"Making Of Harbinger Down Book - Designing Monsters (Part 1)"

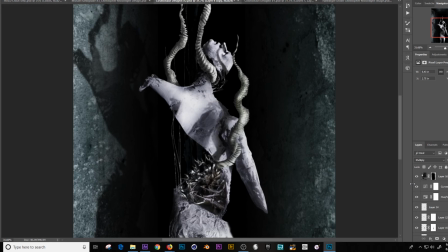[16:22]
The legs is, all those legs inside, you want those to be moving. So I would make those out of some sort of lightweight material that is
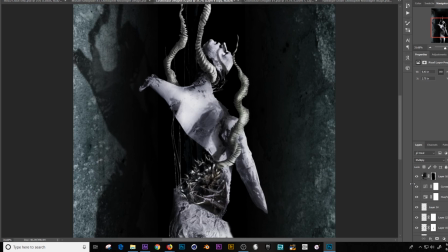[16:37]
buoyant. So I'd actually do this underwater so that when you unfurl it, the motion of the water just causes those things to move on their own. But if you're, shooting underwater, but you don't want it to look like it's underwater, the audience won't know.
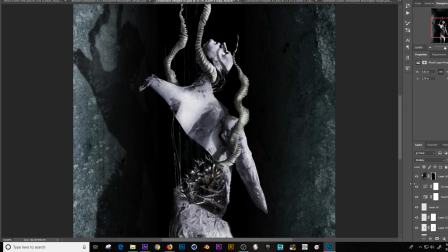[16:51]
They'll think those legs are moving of their own accord. The tentacles themselves, what I would do is I would put those inside the body, but I would make those out of a heavier material instead of something like latex. Latex is super buoyant. I mean, good luck.
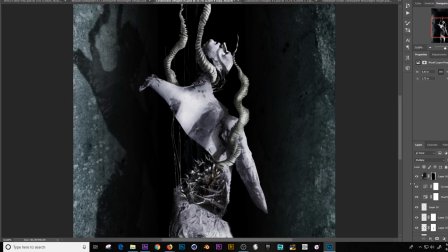[17:08]
If you don't have something inside the latex to weight it a bit, it just floats right to the top, straight up. So heavier material for those tentacles. So as you unfurl it, those tentacles come spilling down. You shoot it upside down, so you flip the camera over so it looks like it's standing up.
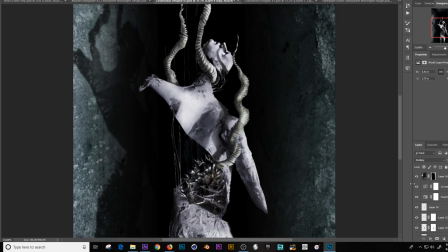[17:27]
So again, gravity is kind of acting as the motivator for those tentacles, but since the camera is flipped upside down, or the image is flipped upside down, it makes them look like they're reaching up. They actually did use this trick in another scene for Harbinger Down, where a giant
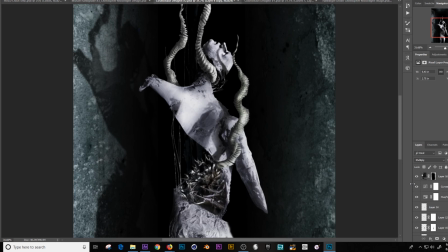[17:43]
mutant creature comes out of the bowels of the ship and kind of like cries out to the sky, reaching out with all these tentacles. It looked very cool. Anyway, so that's how I would do that, and I would do some digital rod removing.
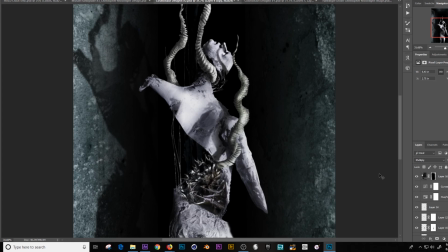[17:59]
Maybe shoot it against a green screen and then key it into the setting. But it's always more fun to do it as a miniature, like a miniature. If you can get a miniature set underwater. But that takes time. It's Alec was in a hurry.
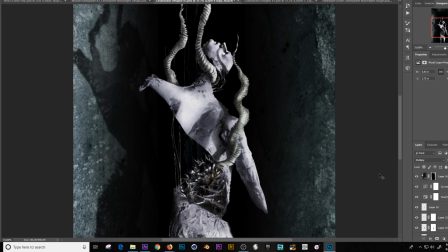[18:15]
He did like the idea. Maybe I'll use this idea in something down the road. But again, I love the idea of instead of something just bursting out of the body, have the body actually kind of very artfully,
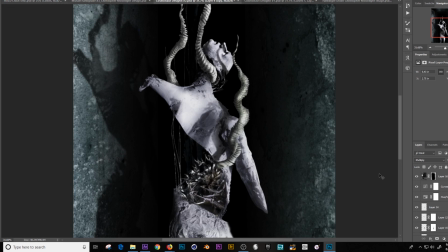[18:28]
almost like a dancer, like unspiral in this very kind of surreal way that makes the brain go, what am I looking at? It has a real, truly alien feel to not just the design, but the moment, what you're watching happen.
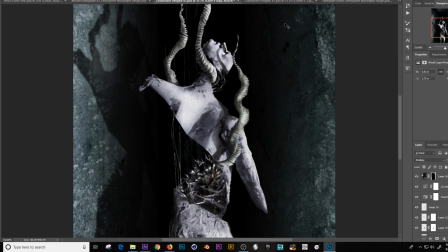[18:47]
Anyway, I'm going to stop here because I'm very busy at the moment with a VFX job I'm on, but I wanted to take a break and do this.
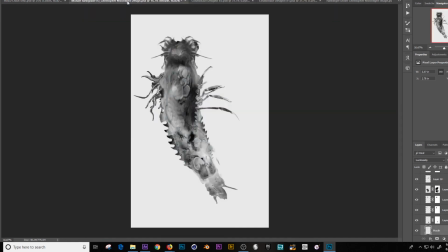[18:56]
I have other designs to show you, though, which I'll break down. Here is a tardigrade. I'll explain what I thought of this. Was a tardigrade design I did for Harbinger Down.
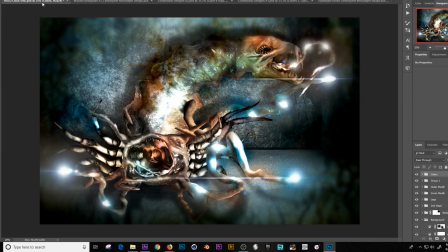[19:06]
And then here is a design for the hold creature, which definitely it turned out a lot different with what they did. I liked what they did. But there were some aspects of this that Alec really liked too.
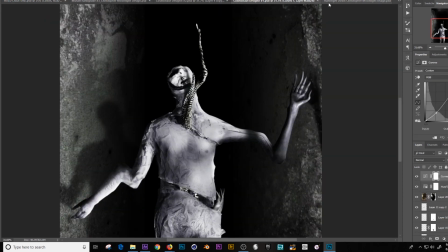[19:21]
So I want to talk about that.
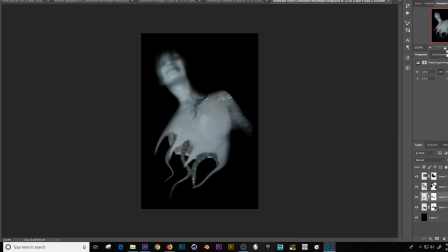[19:24]
Oh, and then there's this kind of, it's really not worth going over too much. Just a very quick design that I didn't really know where it was going. Just thought it'd be fun to have a body kind of torn in half and maybe do a gag with a hole in the floor,
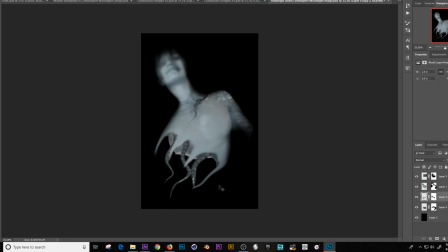[19:43]
kind of like they did with Bishop and Aliens, and have some tentacles slither out. Looks like she's smiling. She actually isn't smiling. Her mouth is closed, but the way that I painted it just kind of ended up looking like she was smiling. Anyway, that's it. So come back. I will do more
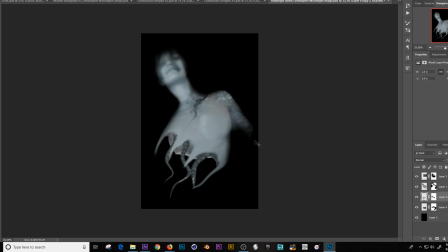[20:01]
concept design breakdowns, and maybe we'll do some more concept designs as we go, because I've got more projects coming up, which I would love to have you along for the,
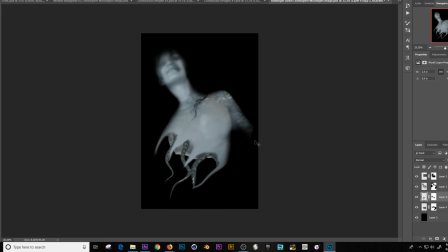[20:14]
as these things develop. So thanks very much for watching, listening, and I'll be back later with more. Have a great day.